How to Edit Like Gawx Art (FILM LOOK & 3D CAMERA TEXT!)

Yo, what is up guys and welcome back. In this video, we're going to be taking a look at Gawx. He has one of the most insane editing styles on YouTube.
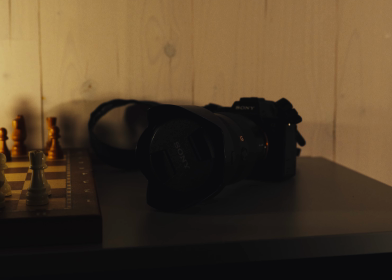And for a long time, this actually stopped me from picking up my camera because his videos just felt impossible to compete with. But after studying his editing technique for a long time, I can now narrow it down and actually say that it's not that hard to recreate.
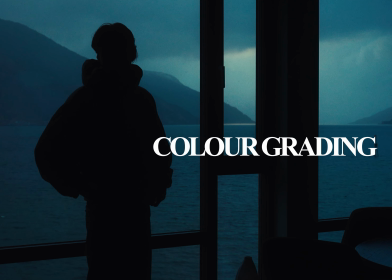So in this video, we're going to be going over 3 of his most used editing techniques, and I will show you how to recreate them yourself. And the last effect that we're going to go over actually changed the way I edit. But before we get started, I want to let you know that I've just launched my new community.
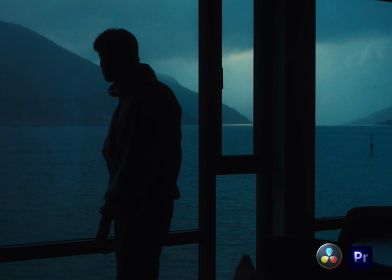So the link is in the description. If you want, for example, my LUT or all of my editing assets, you know where to find them. It's less than a burger. So let's just jump straight into Premiere Pro. Alright, let's get started with the Gawx film look.
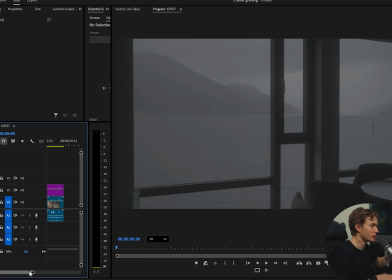What we're going to do now is basically just creating 4 adjustment layers, which will all be serving their individual purpose.
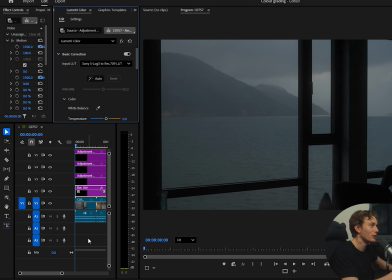And for the first layer, you just want to be going in my pack and adding the Sony S-Log3 to Rec 709 conversion, if that is what your camera settings are.
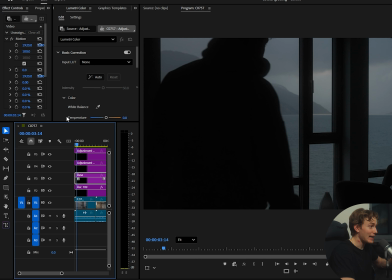So basically just transforming your color space. And then we're going to be adding the second adjustment layer and calling it base.
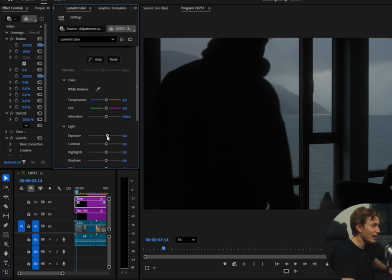And we're going to be, adjusting the basic stuff like exposure, contrast, highlights, and just the basic stuff. But also, as you guys can see, this shot is, pretty close to the sea.
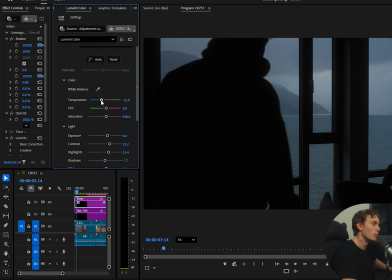So I feel like it's, natural to give it that minus temperature, move it slightly to the left and just give it those bluish tones. And also add this saturation a bit. Don't worry too much about the contrast because we're going to be doing that in the next adjustment layer,
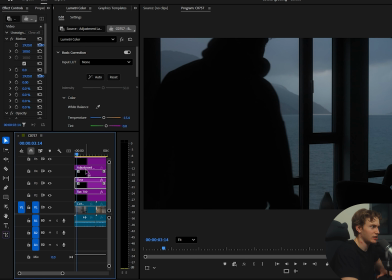which is the S-line, which is going to be called.
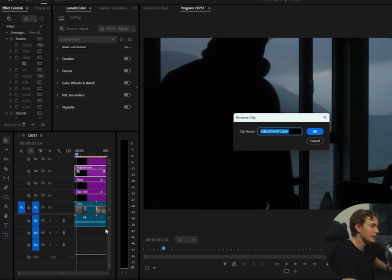And the S-line is basically where I do most of my contrast work.
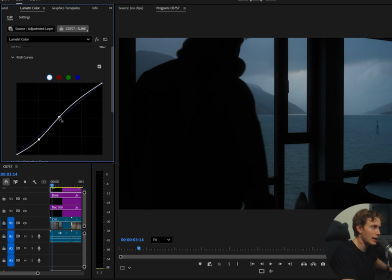So just go into the RGB curves and then just create this slight and nice S-line where you have 3 pinpoints, one in the bottom, one in the middle, and one at the top. And then just creating this shape that I'm doing right now.
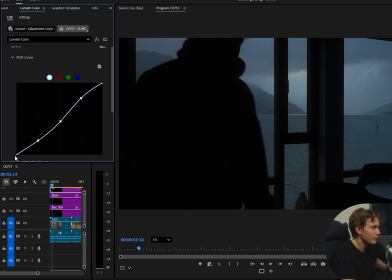And as you guys can see, I'm adjusting the bottom left a bit as well, like the absolute bottom, that's the blacks, and then the top right a bit to just smoothen out the contrast.
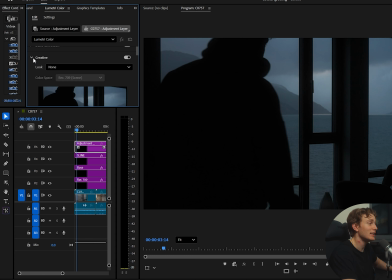And as you guys can see, this makes a pretty nice difference.
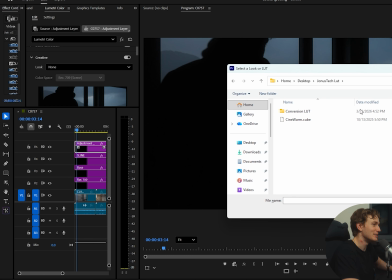And now for the LUT, the Cineworm LUT, which is my LUT, and just take a look at this difference that it makes.
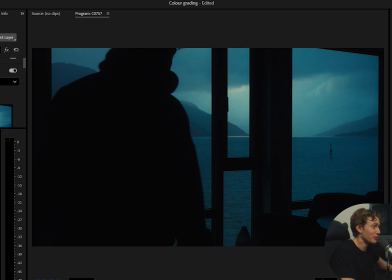It's absolutely insane. You gotta go to the link in the description and just check this one out because I just absolutely love this.
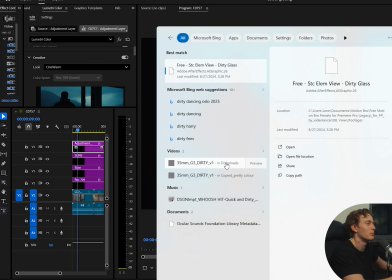It just makes it look like we're inside the Batman movie. And now my favorite grain of all time,
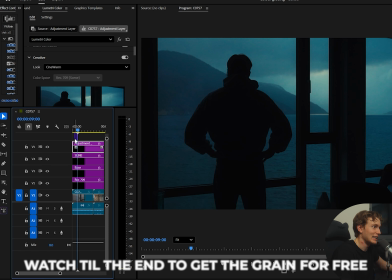I'm gonna be coming to this grain in the last step of the video and gonna be giving you guys it there.
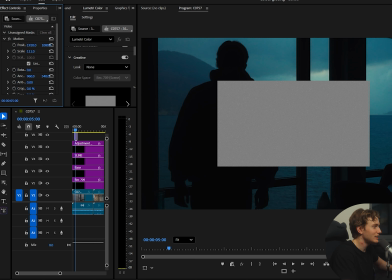But now what you want to do is just import it and then just scale it up to whatever size your footage is,
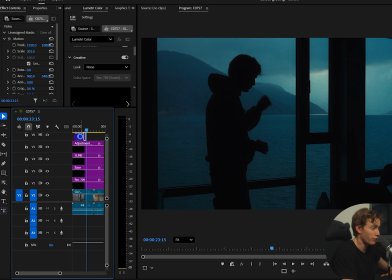and then copy it to the length of your footage. As you guys can see, I have a lot of footage, so I'm just copying it,
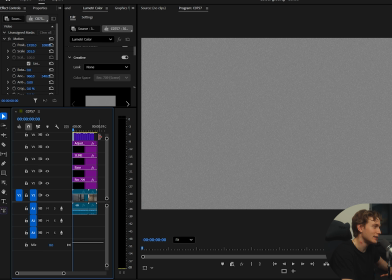and then nest all of your grain layers and then turn the opacity to overlay. This is what I just love with my grain, and then put it on opacity 40%,
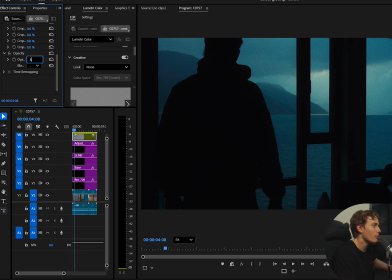which usually gives you this warm and nice texturing, but it's not too much of overkill. As you guys can see, the top adjustment layer I forgot to write, but that is my LUT. And then you can turn down the LUT intensity, so varying from 30 to 100%.
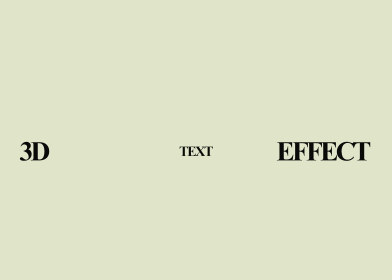I usually have it on about 40% with my footage, but now it just looked so nice at 100%.
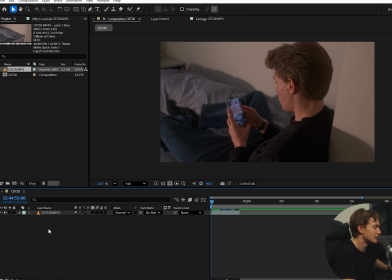Then we have the 3D tracking. Look at this. This is something that Gawx uses all of the time to just get his footage looking real.
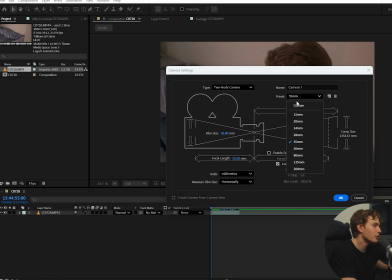So I'm going to be adding a 2-noded camera at 35 millimeters.
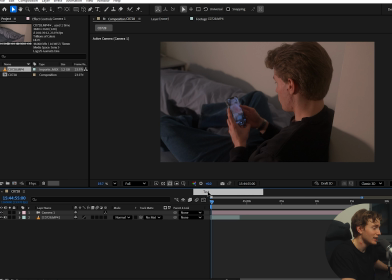And as you guys can see, I'm now adding some text to be typing it out and then placing it on my footage. You can use this and track it to certain objects, or just to get that text in the scene looking natural and alive, which makes a huge difference.